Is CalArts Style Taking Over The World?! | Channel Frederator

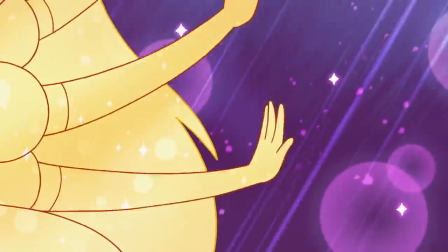(12:23)
There are so many visual storytelling devices that we have just straight up took from Japanese animation.
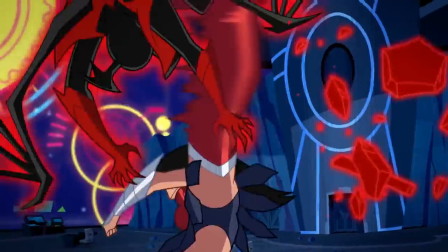(12:30)
Creative camera work, ambitious action choreography, and less of a dependency on dialogue to advance the plot.
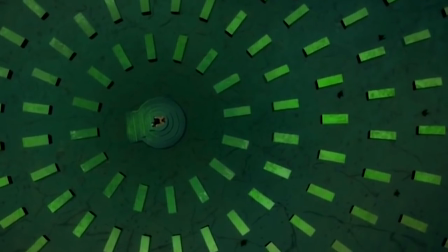(12:38)
There's also been an increased interest in long, season-spanning story arcs for shows like Adventure Time,
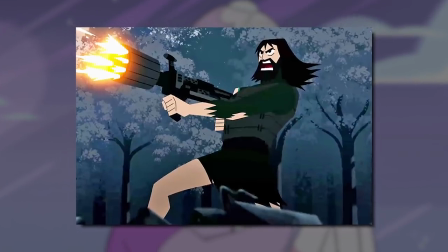(12:45)
Steven Universe, and Season 5 of Samurai Jack. The Lich is Frieza. TV cartoons have arcs now. They change. They grow. They learn things.
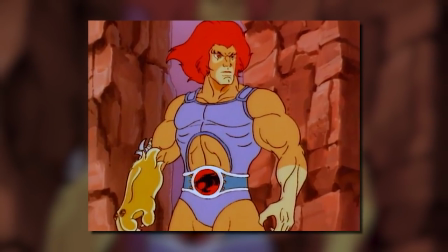(12:56)
That's crazy! Lion-O's character sure as hell did not develop at all for all of Thundercats. He didn't learn anything. This doesn't mean that no future production will ever use pencil and paper again. In recent years where nostalgia for the 80s aesthetic, or at least some warped fictionalized version of it, has come breaking down the door in the form of vaporwave heavy synths and VHS scan lines, let's not count traditional animation out just yet.
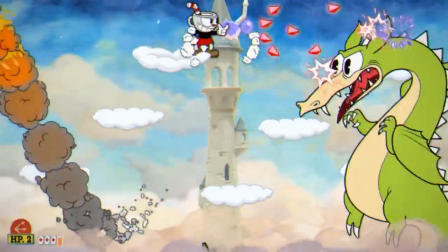(13:20)
I mean, there was an entire video game animated in a traditional 1930s style just last year, Albeit assisted with digital means so you can probably see right now that trends and animation can come from all manners of sources And there's hardly ever a catch-all to explain everything hell even what we just talked about is like the super abridged version It's like if you took a copy of Ulysses and tried to summarize it in one sentence, but armed with this knowledge Let's now try to tackle what everybody is so up in arms about these Generally simpler character designs that people are lamenting for taking over
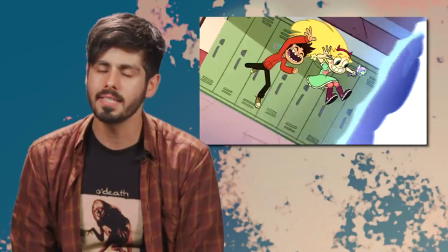(13:51)
the entire animation industry Alex What's your take on this look? I think it's half stylistic trend and half Okay,
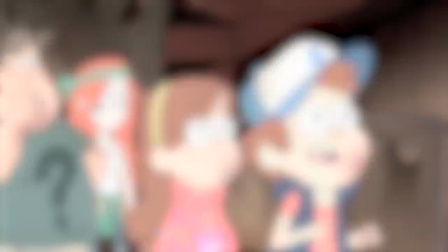(13:59)
we got to make designs that are easy to animate I guess you can say that designs for shows like
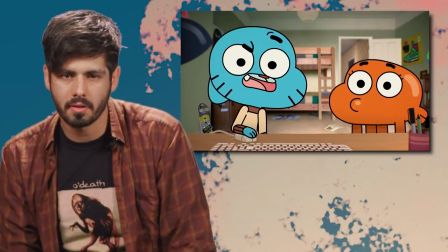(14:05)
Gravity Falls and Gumball are simpler than those of previous decades But whatever
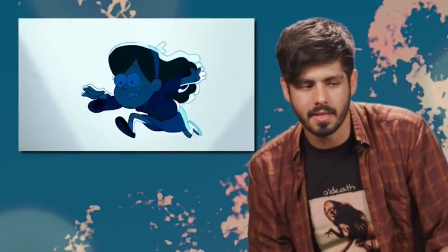(14:11)
I think that simpler design leads to more potential for cool animation And
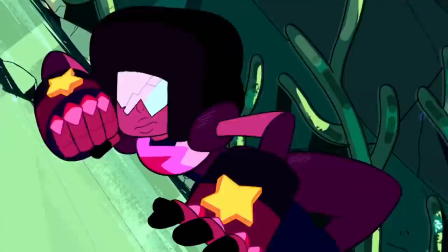(14:16)
I personally would rather see a really sick choreographed action sequence between between Jasper
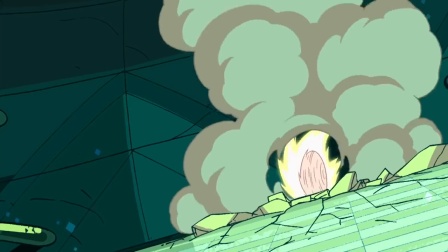(14:21)
and Garnet fighting than I would see a static drawing of Mumra's abs.
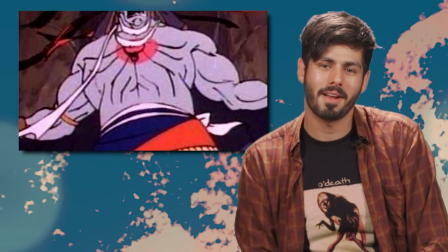(14:27)
Although, both have their merits. Also, simpler,
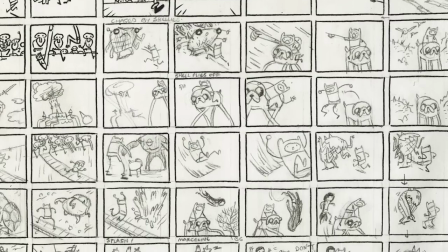(14:34)
more flexible designs allow the production team to collaborate in a way that animated television series have never seen before.
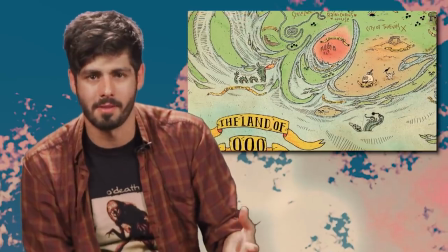(14:42)
No cartoon world has ever been as developed as the Land of Oon Adventure Time,
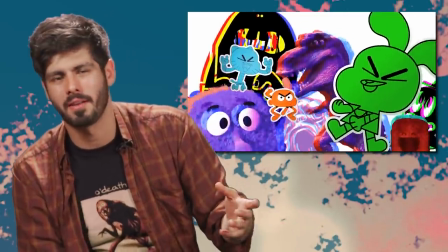(14:47)
and the wacky multimedia approach to visual storytelling and gumball is what keeps it so fresh, exciting, and creative.
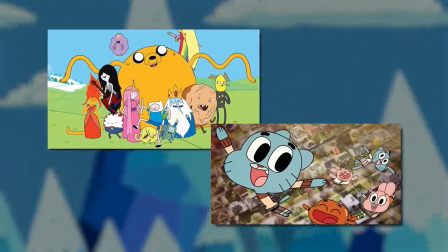(14:56)
Neither of these shows would be as open to experimentation if the designs weren't
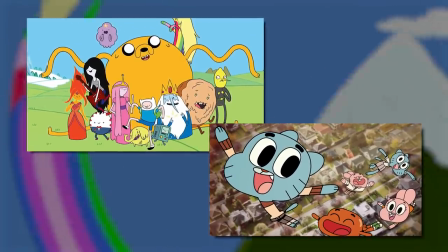(15:01)
so invitingly flexible to its writers and artists.
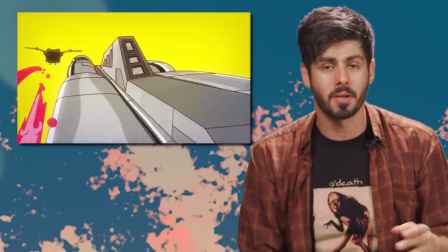(15:05)
I'm positive that Thundercats Roar is going to be more ambitious with its character writing,
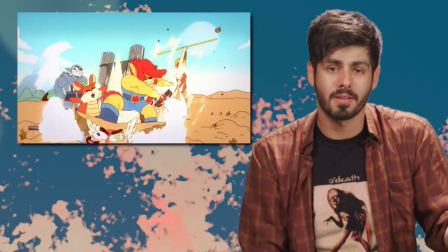(15:11)
its world building, and its action sequences than the original, because the artists are more creatively involved with the production.
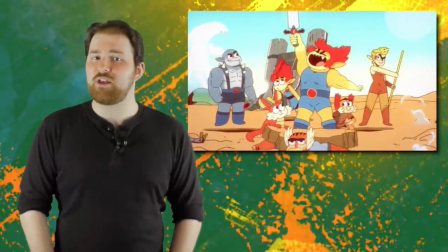(15:18)
I think it's also fair to say that the argument that these shows are somehow damaging the industry as a whole is pretty narrow-minded because they're really just a small part of the equation. Yeah, some of them may be flagships, but you don't really have to look very hard to find shows that have a wildly different look to them.
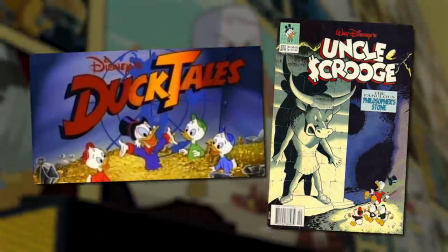(15:33)
Disney's sharper DuckTales redesign showcases an appreciation for its late 80s animation roots while also reinterpreting the comics it's based on.
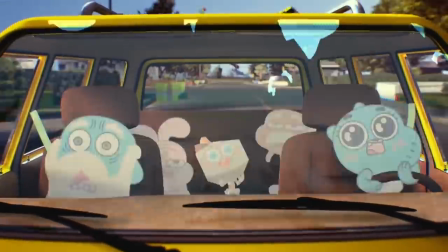(15:39)
Gumball, as I've previously said on Cartoon Conspiracy, is in my opinion one of the most visually inventive shows on television,
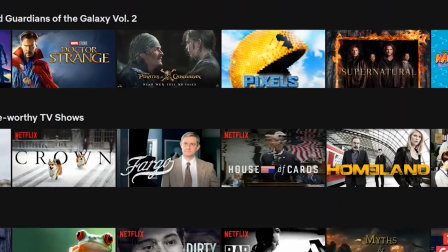(15:46)
and Netflix proudly showcases the influence anime has had on Western animation through shows like Castlevania and the Voltron reboot.
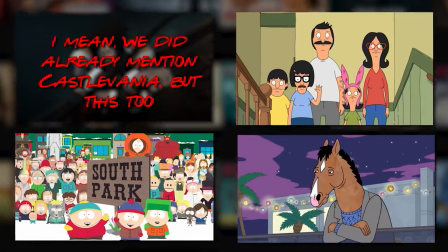(15:51)
And that's not even mentioning the wealth of adult animated shows that we haven't even touched on. Even if there are trends that you're not down with right now, there's just so much stuff out there.
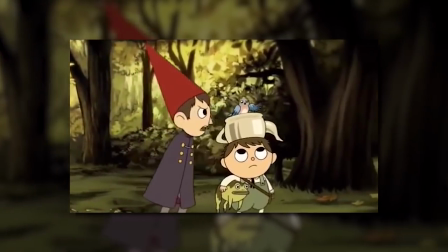(16:02)
There's flavors for every taste. There's over the garden wall for people who like beautifully crafted backgrounds.
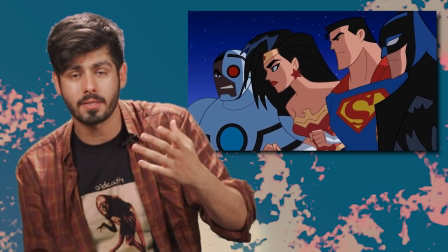(16:09)
Justice League action for people who like superhero action.
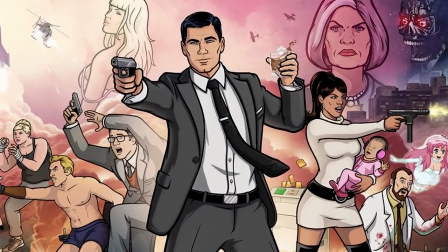(16:14)
There's Archer for people who want a show that's visually a little closer to reality.
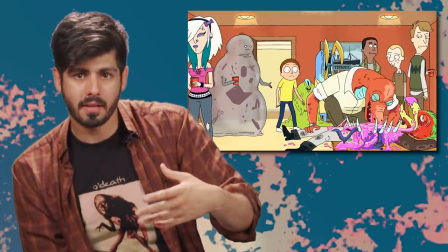(16:20)
And there's Rick and Morty for people who like a really cute cartoony approach to sci-fi alien design.